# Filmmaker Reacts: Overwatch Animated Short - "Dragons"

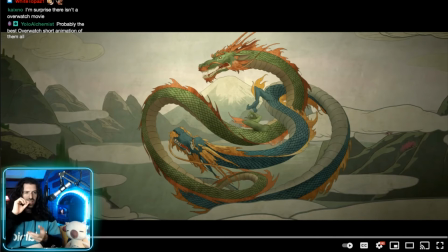894s
That's a really, really clever trick they used here because they're using ancient-looking art, like a scroll-type ancient art, to imply that this is like an ancient story and that it's a flashback like that's gonna now affect the future which is what we see right here but what I like about it
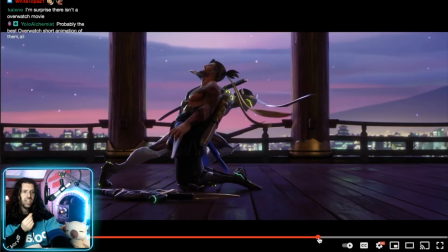912s
is that they reveal sort of like halfway through or almost all the way through that it's not a flashback it's not an ancient story this is the story of those two
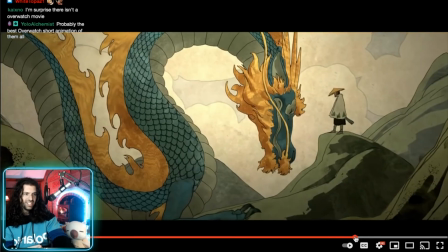921s
these two brothers so I love that I love that and then they don't like you know notice how he's dressed he has
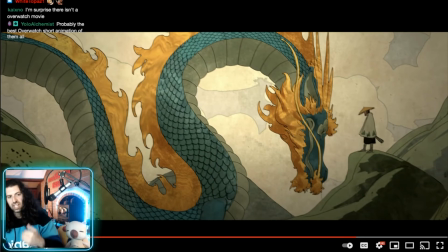928s
a different outfit and stuff so again it makes it seem like perhaps it was a different time period or something but it is them that's a really nice touch what i
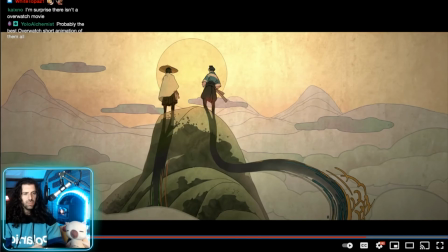936s
like about this one too is like they've almost committed uh they've committed a little bit more to just like telling this story
you know he became so how does their how
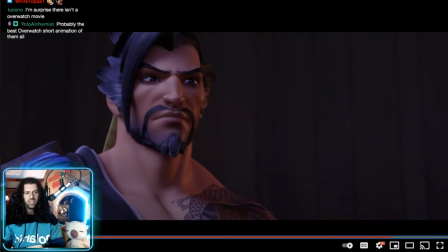949s does their relationship how does their relationship play into the gameplay is
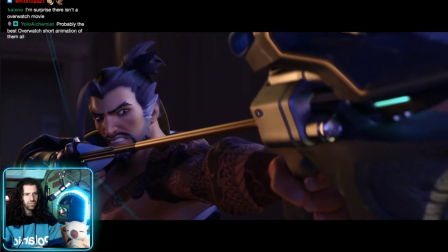953s there like special dialogue real life is not like the stories our father told us you were a fool for believing it so i mean again right he said real life is not like
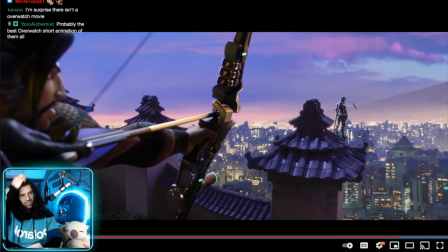962s
the stories it's just i love that the whole sort of center of this entire video is contrast right the whole theme of this video is contrast look here we have ancient literally on this left side of the screen we have these ancient weapon like a bow and arrow and this ancient architecture then
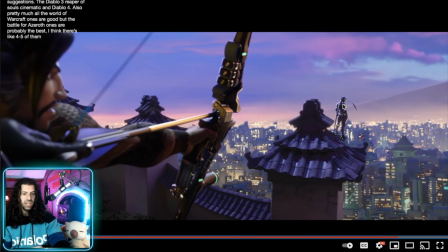981s
we have him genji his name is right he is literally the bridge between the ancient and the modern standing on this ancient architecture and then past him is a futuristic city so just in this one shot this beautiful contrast and this like transition as I drag my mouse over from the ancient to
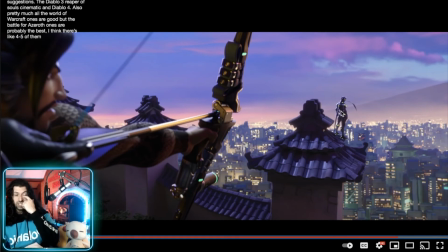999s
the modern with him in the middle as the bridge you know he's the bridge between uh this technology the future and the past his connection to his brother and this whatever battle he's talking about and stuff and that's just really beautiful so I mean hats off to him it seems to be the
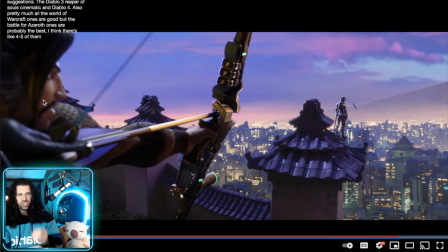1015s
theme of the entire thing uh with both literally what he's saying you know like the storybooks aren't like reality they aren't like real life but then we also have this visually achieving
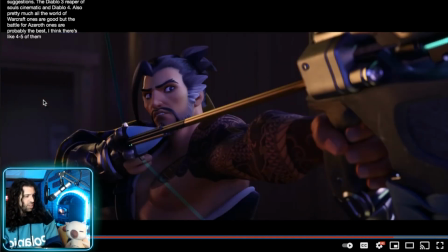1024s
that and it's just really cool to see not even mad that chinese-style dragon reuses japanese aesthetic story because everything's as cute beautiful yeah i would say this seems this seems more like kind of a celebration of of uh east asian weaponry influence stuff like that
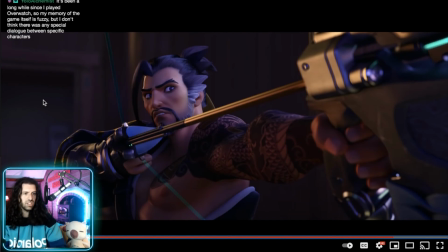1042s
though yeah they seem to be like very heavily Japanese influenced with their outfits like
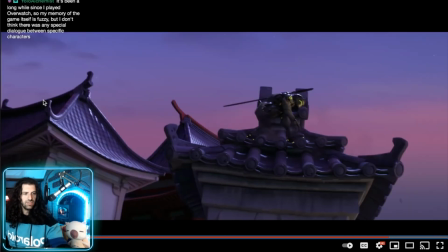1048s
how this all plays into the game itself okay so I have to ask
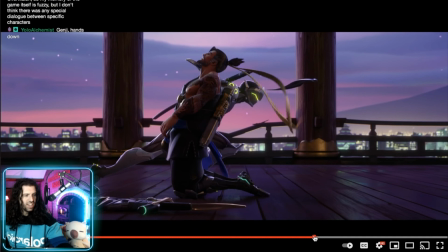1052s
too like who's the better character between these two who's stronger in the game I need to know the truth is so I mean according to this short film he's like 10 times stronger than him how he just completely like mocks him as he cuts his arrow in half.
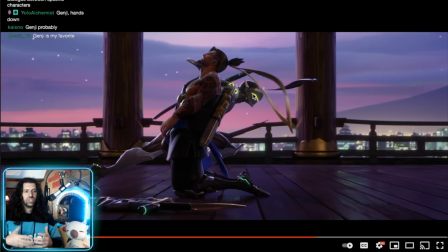1070s
Like, look at this. Who is your main in Overwatch? Like, who is your character that you use? Who's your favorite character? I would love for you guys to recommend me other Overwatch cinematics to watch or other cinematics in general. Please let me know in the comments. It's been super fun to get your recommendations. Yeah, just a great shot throughout, too.
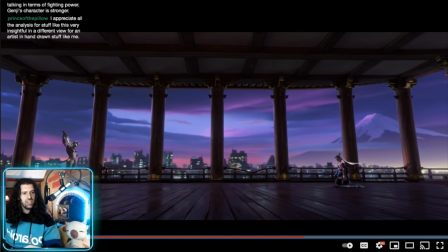1089s
This kind of, like, Mount Fuji reference over here. It's just very beautiful. Now, wait, Overwatch takes place on Earth, so this is Japan, right? right? Because the other one had, uh, the other one had, um, Paris in it. Or is this like a fictitious, fictional made up city? Thank you so much, guys.
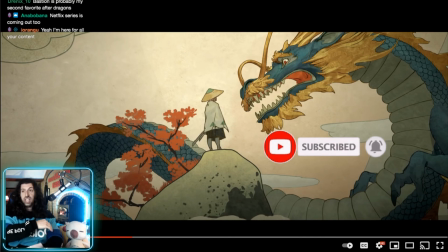1108s
Make sure to subscribe and stop over at Twitch. If you want to chat live, please let me know what, uh, Overwatch cinematics to check out next. Guys, check out my main channel. It's a lot of fun. Check out my Shaolin documentary.